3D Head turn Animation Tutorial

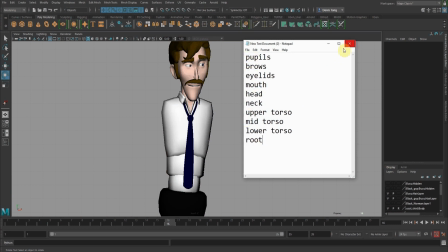762s
So which body parts to move first? Then I just offset the pupils to move, followed by the brows, eyelid, mouth, head, neck, upper torso, mid torso, lower torso, and root. Okay.
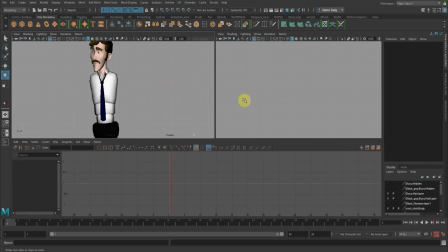Okay, so I'm just gonna push everything back a bit so I have space to do the overlapping.
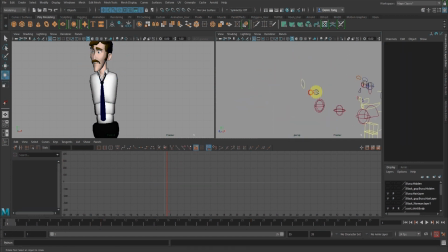Alright, so the first thing to move will be the pupils, right? So just for reading sake, so I'm just going to hold the first few frames and then it's going to start to move.
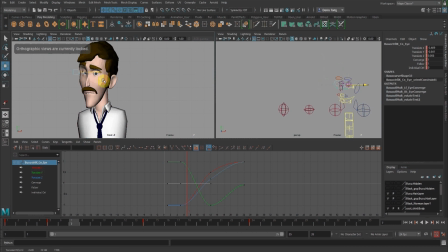815s
Okay, so as the head turns, the pupil needs to hit the corner of the eyelid because the eyelid will push the head to rotate. Okay.
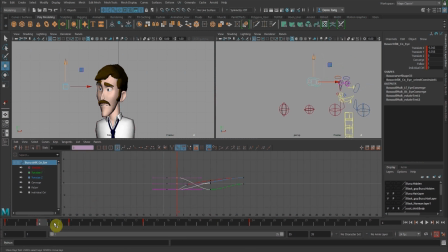830s
So somewhere here. So the next one will be the brows. So I'm going to offset. So this once the pupil moves, the next one will be the eyebrows. Okay, so I'm just going to again
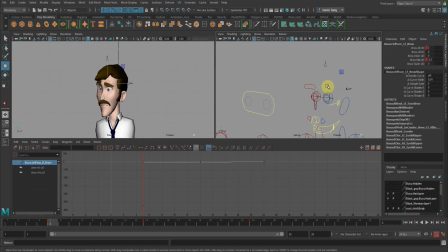850s
delay. Alright, so this brow will move first before this brow to create an overlapping action. Alright, so when this one moves, then the next one moves. So I'm just going to delay 1 frame for this.
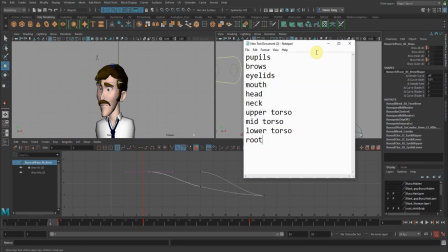865s
Alright, so the next one will be the eyelids. Alright, so the eyelid will start to close.
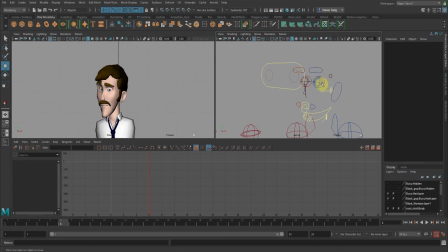872s
Okay, so when this brow moves, then the next one will be the eyelid. Okay, so I'm just going to offset this to the eyelid. And also the next brow. Right, so this one will be, the next one will be here.
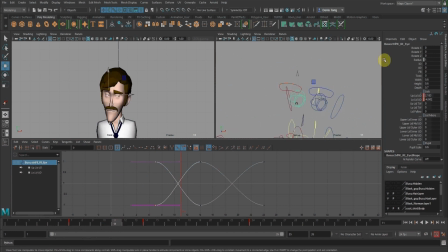890s
Okay, so probably the eyelid will start to close somewhere about 4 frames. Okay, so just do duplicate.
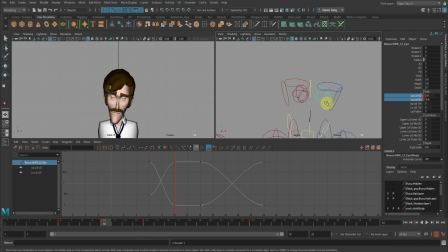909s
Okay, so you can see that this eyelid will close before this eyelid.
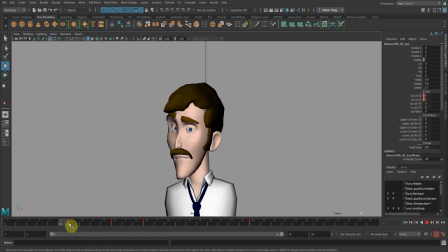915s
okay, to create the overlapping action. Alright, so you can see the pupil move, then the eyebrows come down, then the eyelid close. Now the mouth starts to close.
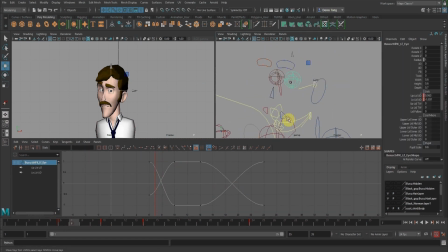934s
Okay, so doing the overlapping, I'm going to go in here to delay the mouth. Okay, and then closed.
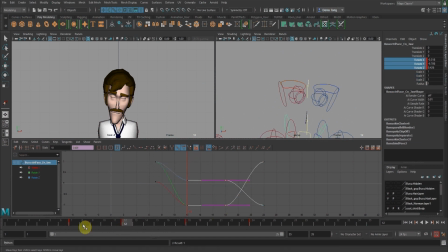950s
We drag this to maintain it to close. Next one will be the head. Right, so next frame, just going to hold the head.
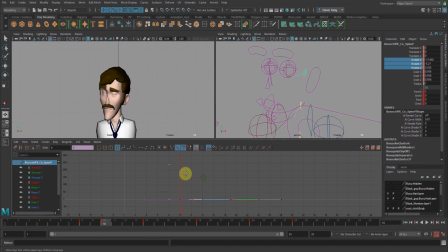And then the next one will be the neck.
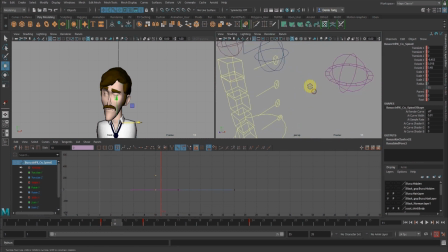981s
And then followed by the upper torso, mid torso, lower torso. And then the root.